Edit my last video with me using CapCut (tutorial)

Hello and welcome to my channel. You clicked on this video because you were wanting to see a CapCut video edit tutorial, and that is exactly what you're going to get. But first, I did want to say really quick that the edits you are going to see me make are part of the Pro subscription in CapCut, so there is a price associated with that. Right now, it is 40% off, making it $6 for your first month. Afterwards, depending on what subscription plan you choose, it can go up to $10 or more. But you're also going to see that a lot of the cool edits that I make are part of the free plan, so don't worry and keep watching. I do have to say that I was pleasantly surprised by the capabilities of CapCut. My last video that I made, the opening scene was pretty fantastic, and I used to think that you had to have some type of fancy software or you had to have a background in digital design in order to make these scenes that are really animated and virtually designed and are just so awesome. But the great news is that you don't have to have fancy software, you don't have to pay a really costly subscription, you do not have to have a digital design background. You can do all of this inside of CapCut, and I'm about to show you how. So I hope you enjoy, and I hope that this helps you to make better videos.
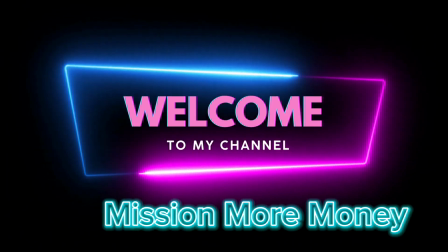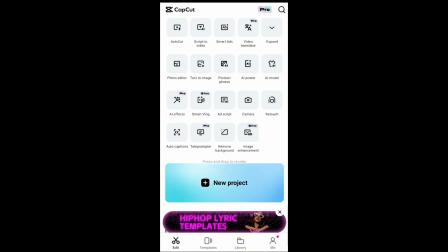93s
All right, here we are inside of CapCut. So you will want to go ahead and click on New Project.
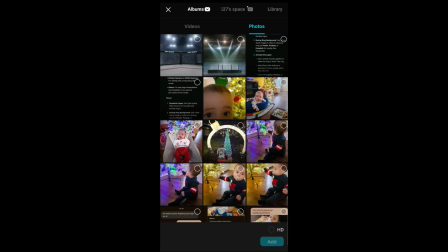99s
And then these two photos in the top left corner that you see here,
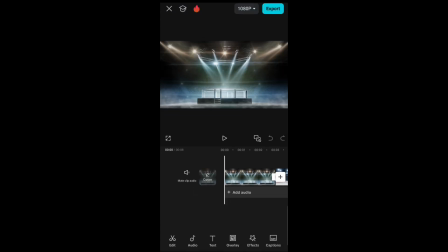103s
these are the photos that I used to animate an octagon. And this is where YouTube and Rumble are going to throw down in my animation.
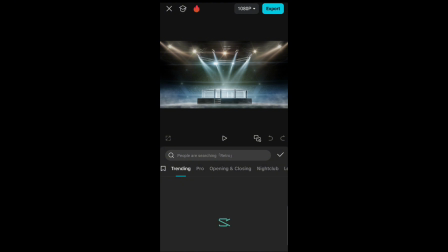115s
I got these photos from Pixabay, and you can get stock photos for free from Pixabay and also from Pexels.
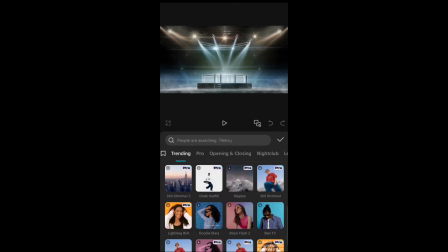124s
Now, under video effects, I am going to try and find lighting that will make it look as if this is a live arena.
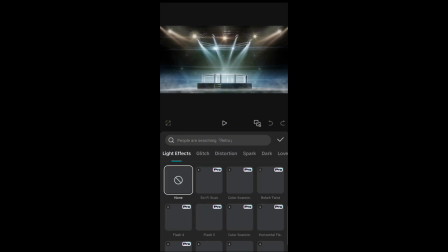133s
That's the effect that I want to go for.
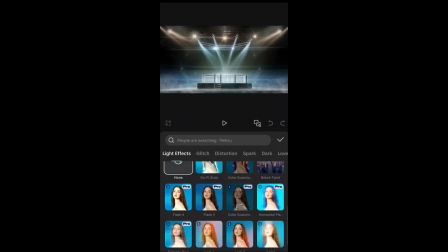135s
So I have found light effects, and I think that that is probably going to be my best option on making this look like it's a live event. By the way, sorry for my nasally voice. I got extremely sick this past week and I have had a hard time recovering,
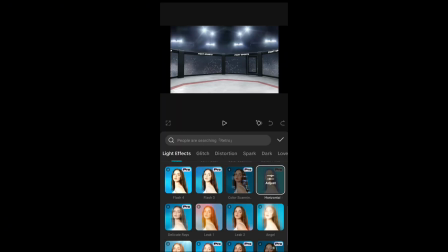153s
but it's important for me to show this to you, so here I am.
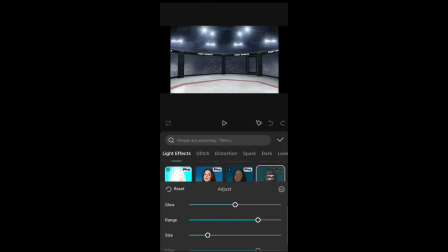157s
The light effect that I am going to try out was called horizontal flash, I think is what I saw.
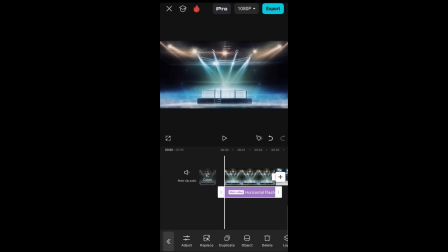162s
So now let's see what that looks like in action. So I think that that looks great, and I just need to apply it to the next image. But you see how that just makes it look so different in comparison to when I had first uploaded this picture.
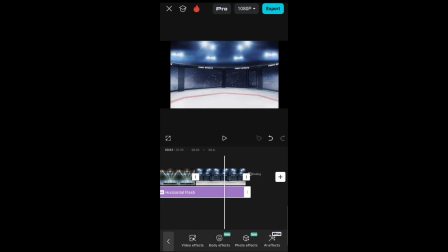180s
It was just a still picture of an octagon, and the lighting makes it look as if it's animated,
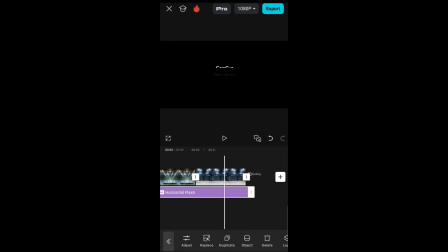186s
like it's a live event, which is just so awesome. I really love this effect.
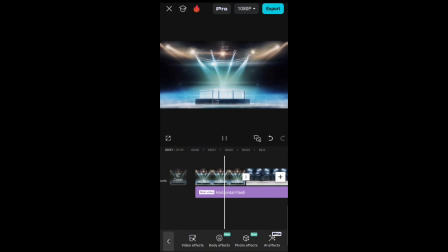192s
Now I'm going to give the whole thing a run through just so you can see what it looks like after pushing play. So awesome. I really like this, and this is the one that I'm going to be using for my video.
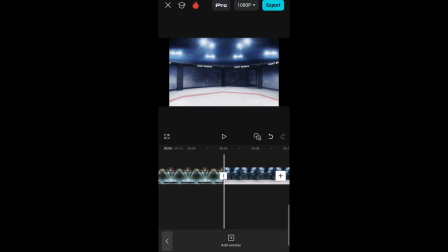204s
The next step in this animation process is to make it look like YouTube and Rumble are about to throw down. So I am going to put the logos here to make it look like they each have their corner that they are, fighting from.
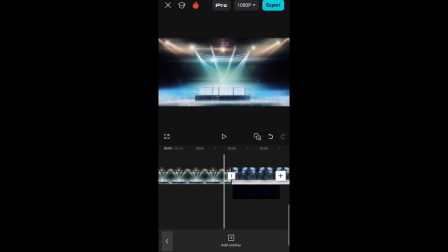222s
And the way that I did this very easily,
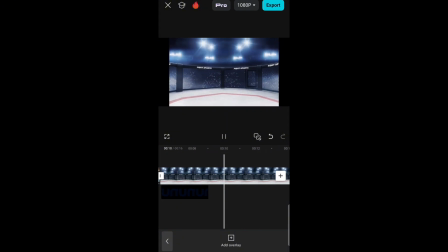225s
I just went to Google Images and I downloaded the logo for both Rumble and YouTube. So it's nothing special that you have to do. You do not have to pay for this. You can find logos very easily on Google Images.
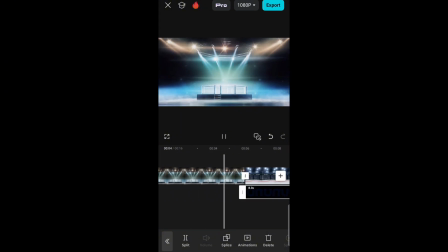241s
Now that I have fitted Rumble into its corner, I'm going to push play and let you see how this looks.